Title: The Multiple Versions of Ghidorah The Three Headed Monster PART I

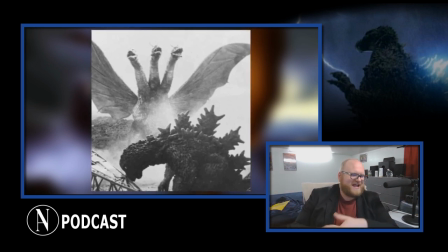(16:35)
This actually serves as a bit of a segue into my next topic, but the US cut added music here that is non-existing in the Japanese version. There is no music at all in the sequence in the Japanese version. The Japanese version is just diegetic sound.
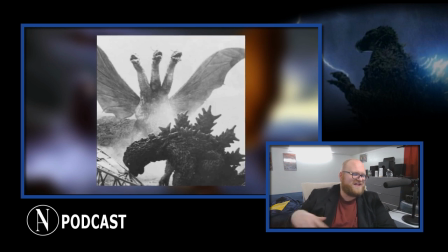(16:52)
Ifukube has no music, and the US editors added some creepy stop music to underscore the scene. And this music adds a lot of tension here. Especially when Shindo is shot, and it looks like Malnus is going to kill both him and the princess. They added a bass drum roll as Malnus stands, putting the audience on the edge of their seats,
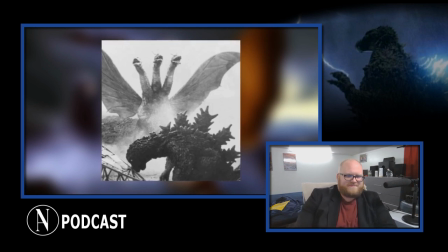(17:11)
and then in the Japanese version, there's none of that. None of that at all.
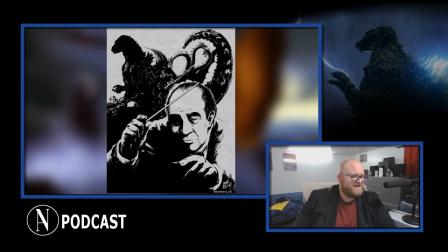(17:17)
Ifukube's score for Ghidorah the Three-Headed Monster, I told you it was a segue, is so iconic. And it is phenomenal, especially when you know that he had to score 3 different kaiju movies in 1964.
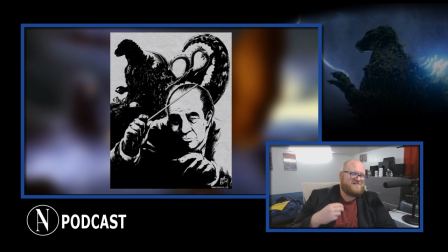(17:29)
Mothra vs. Godzilla, Dogora the Space Monster, and Ghidorah the Three-Headed Monster. I mean, this man was the absolute undisputed master of making giant monsters actually feel gigantic.
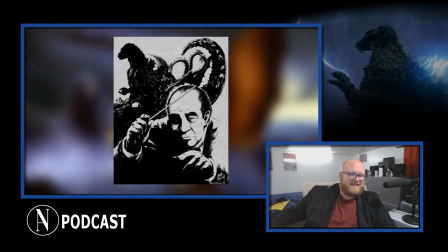(17:42)
It's his music that did that. This was his genre. Even Masaru Sato would go on to say, with his scores for his giant monster movies, he said, my mission was to do the exact opposite of what Ifukube did.
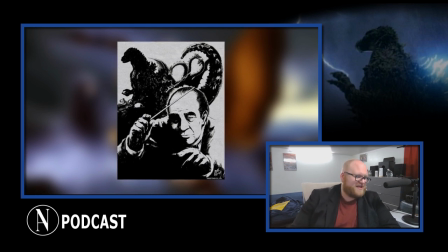(17:56)
I could not sound like him because this is his genre. Now, at first glance, a lot of people have yelled and screamed that entire cues of Ifukube's score had been replaced in the US cut.
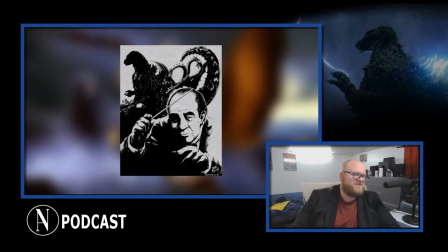(18:09)
Including me, by the way. I used to have this mentality. There are a few moments in the US cut where I wonder why they cut out Ifukube's music.
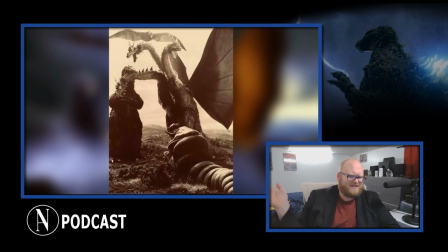(18:17)
It genuinely confuses me why they would get rid of this fantastic score. Much of the stock music they went with was being composed by Trevor Duncan and Anthony Bridges. David Kalaat himself does not defend these decisions, so those who think I'm just a fanboy of David Kalaat and will blindly bow to his philosophy, this is where I actually beg to differ from him. There are a few cases where I prefer the music chosen in the US cut over Ifukube's original score.
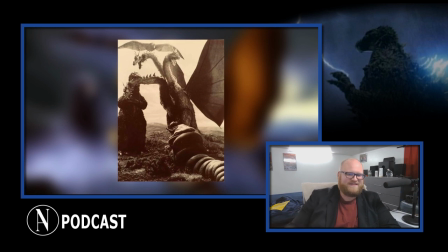(18:48)
The scenes where I've noticed that I've liked the music cues that were added in there are a few things that I've noticed that are in common. There's a common thread between all of them. So the music is helping to bridge 2 scenes together, or it adds a lot of atmosphere to the sequence.
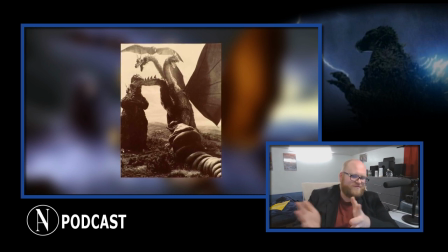(19:04)
And we'll tackle the atmosphere first because, quite frankly, is the easiest to explain.
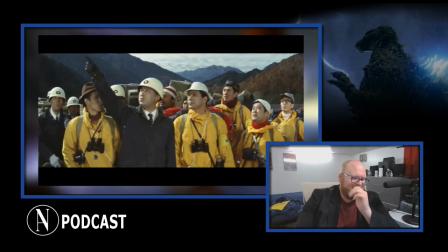(19:08)
And immediately, the scene that comes to mind is Dr. Murai's climb on the mountain by Kurobe Dam, where Ghidorah's meteor had hit.
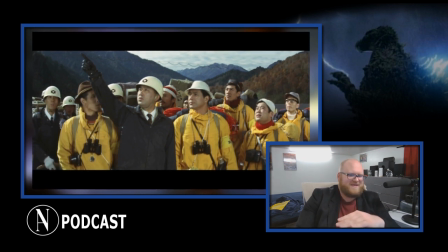(19:17)
The music in the US version is so creepy and unnerving, while Ifukube's score is majestic and beautiful.
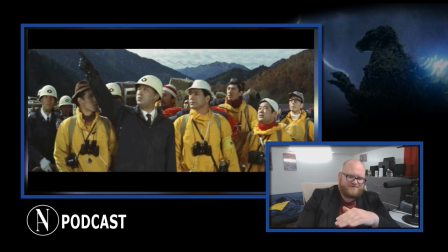(19:24)
So there are 2 drastically different tones between the US version and the Japanese version,
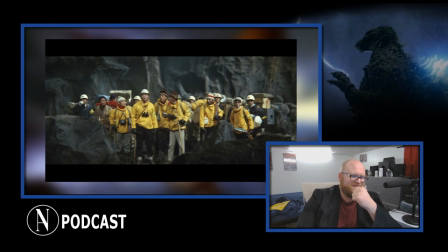(19:30)
and I prefer the US cuts, the music there, because of the sense of forebodingness that happens in that sequence.
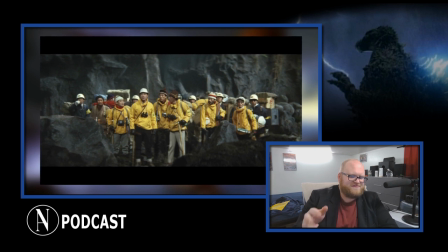(19:38)
Something's off, and I think the music fits much better there than Ifukube's score. The characters don't know something is weird is happening too, and that adds some more tension, but the music reminds the audience that we do.
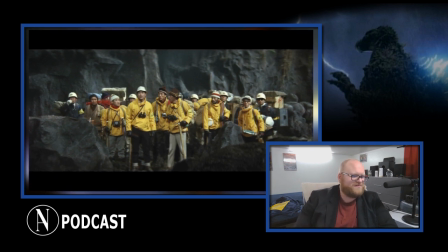(19:50)
We know that something odd is happening. The characters do not, which adds a lot of tension to a scene.
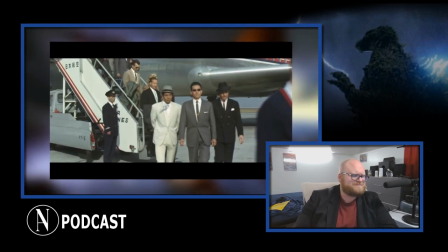(19:55)
Another example is Malnus and the assassins arriving in Japan. There is no music in the Japanese version at all.
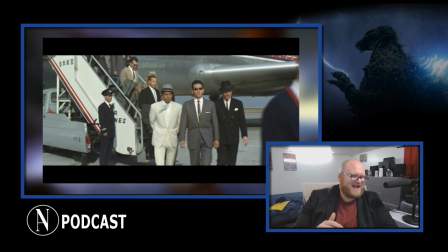(20:04)
And the US editors added this stock track that's totally atmospheric and foreboding.
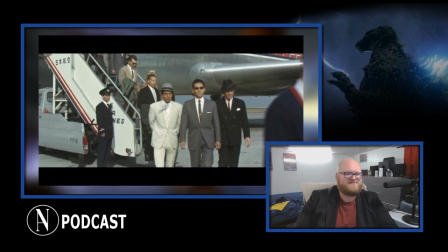(20:09)
And again, it adds to the atmosphere of the scene.
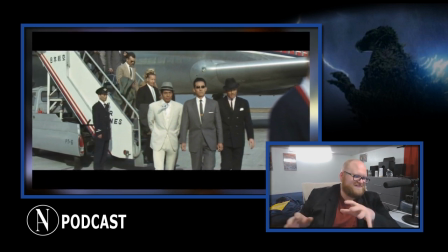(20:12)
I'm now tackling this because it serves as a segue into the next part of the discussion.
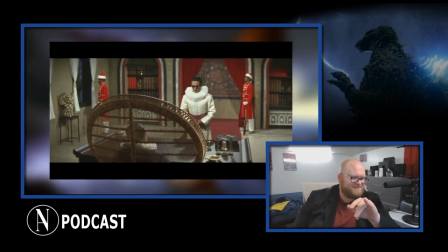(20:18)
When Malnus is introduced, the Japanese version plays the princess's theme nonstop, even as Malnus discusses killing her. There's no breakup in the flow, there's nothing.
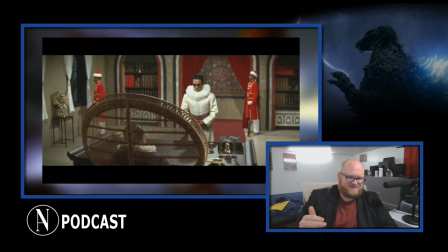(20:31)
It's tonally off, especially since the music is so peaceful, and it's peaceful.